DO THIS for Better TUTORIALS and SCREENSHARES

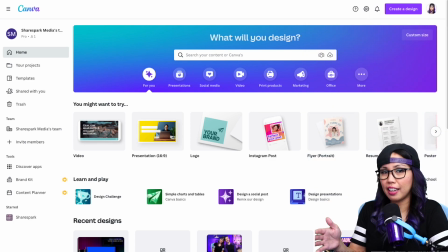(4:07)
So first of all, the monitor that I'm actually looking at is to the right of the camera as I'm facing it. So when I'm looking at the screen that I'm sharing, this is what my position looks like. If my monitor was on the other side, say it was over here and I was facing this way,
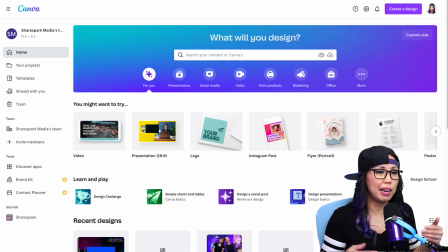(4:23)
you can see that it's kind of unnatural because I'm now facing the edge of the screen and not, it doesn't look like I'm actually looking at the thing that I'm showing you.
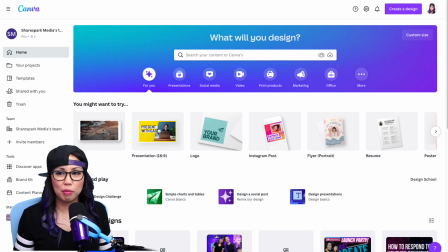(4:32)
If this were the case, then what I would do is I would position myself on this side of the screen so it looks like,
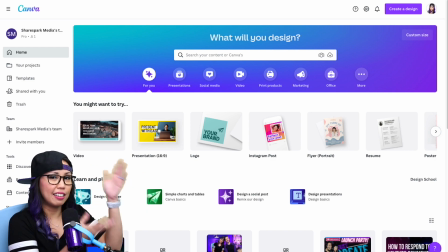(4:39)
you know, I'm facing the screen that I'm sharing. Next is that I use a boom arm, and right now you can see that the boom arm is coming from this edge of the screen. I actually moved it to that side once and it made it look like the arm was coming out of the middle of the screen. And it kind of just doesn't look natural. So I definitely had to move the boom arm so it was coming out of the edge of the screen rather than in the middle. The other thing you want to make sure to look out for is whether you end up covering something important on the screen recording. So there have been a few times where, you know, for example, I'm looking at a pricing page and I'm so caught up in
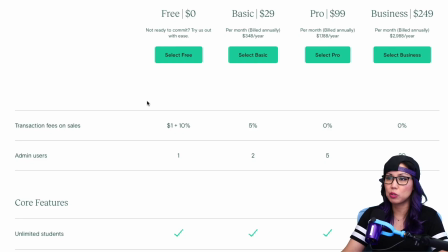(5:19)
explaining the pricing page and looking at it that I don't realize that some of the pricing is behind my head and the viewer can't actually see it. It's almost like doing choreography because I have to make sure that I scroll down far enough that my head isn't blocking any important text. What I really love about this is that it really does make it feel like I am giving you a
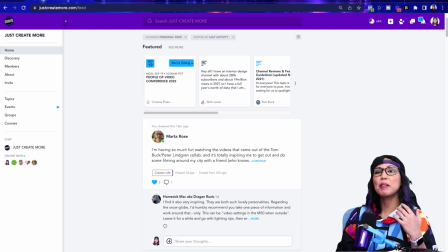(5:41)
personal tour the same way I would if I were touring you through a physical space, but showing you something digital. And probably my favorite part about this whole thing is that it really does make it easier to do these screen shares because I'm not having to record two separate things.
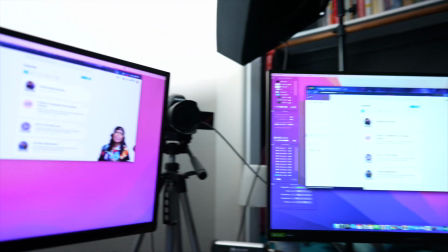(5:58)
It's all in real time. I could actually look at what it is that I'm explaining and just talk it out in real time. And as I mentioned before, I use Ecamm for all things video, not just screen shares, but tutorials, talking head, live streams, Zoom meetings, anything that has to do with a camera. So if you want to get started with Ecamm, you can check out this video here and I'll walk you through the basics. See you there.